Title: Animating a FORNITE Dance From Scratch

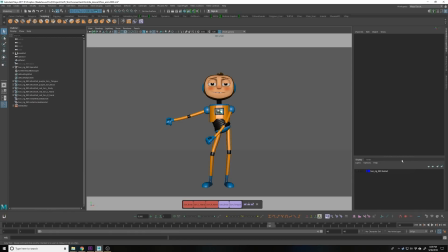And then as soon as I push that button and let the computer fill in the blanks, it just kind of all goes to crap. And then you gotta start over, at least that's how it feels. But in this, once I've got my splines going, I realized that there's some changes I want to make.
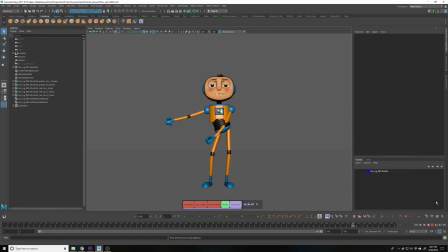I wanted to add a little more movement to the head. I wanted to relax that. I wanted to add even more bend to his arms and wrists, a little more to his body,
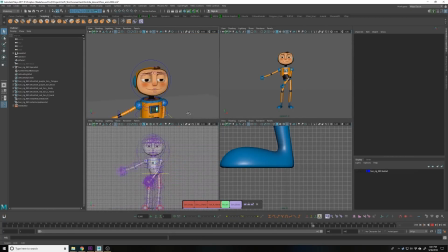and just start to really loosen things up and add all the appeal that makes an animation that's really simple, really fun. And these are all things that if you look through all the Fortnite dances, you'll find. Now, this particular floss is, like I said, it's a little stiffer than what you could do because it's more realistic. But a lot of the other dances, there's all these arcs and flow and great timing that have taken the real dance, then just enhanced it a bit and made it just a little bit more fun, a little more fluid, a little more animated.
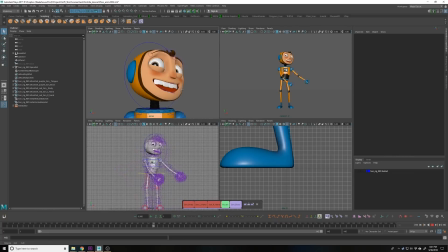And for this final pass, where I've finished polishing up my splines,
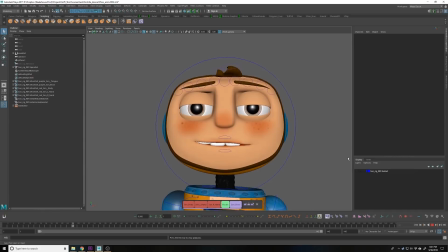I've gone ahead and I've added a little personality to his head and his expression while he's still flossing. Just fun stuff that there's no reason to just copy something exactly. It just makes it a little bit more fun.
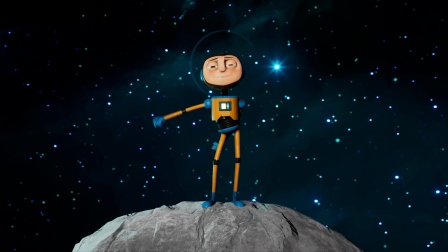So hopefully this gives you a little window into how these Fortnite dances are being made and where all of that appeal comes from and why you keep spending money on it. If you enjoyed this video and are curious to see more Fortnite animations or other animations, go ahead, like, subscribe, blah, blah, blah. If you really want to see more behind the scenes and see it earlier, go ahead and support me on Patreon. That would be awesome. Hopefully this gives you more of an appreciation for the animation process and the hard work that the people at Epic are putting into making Fortnite so gorgeous. Thank you for watching, and I'll see you next time. Enjoy.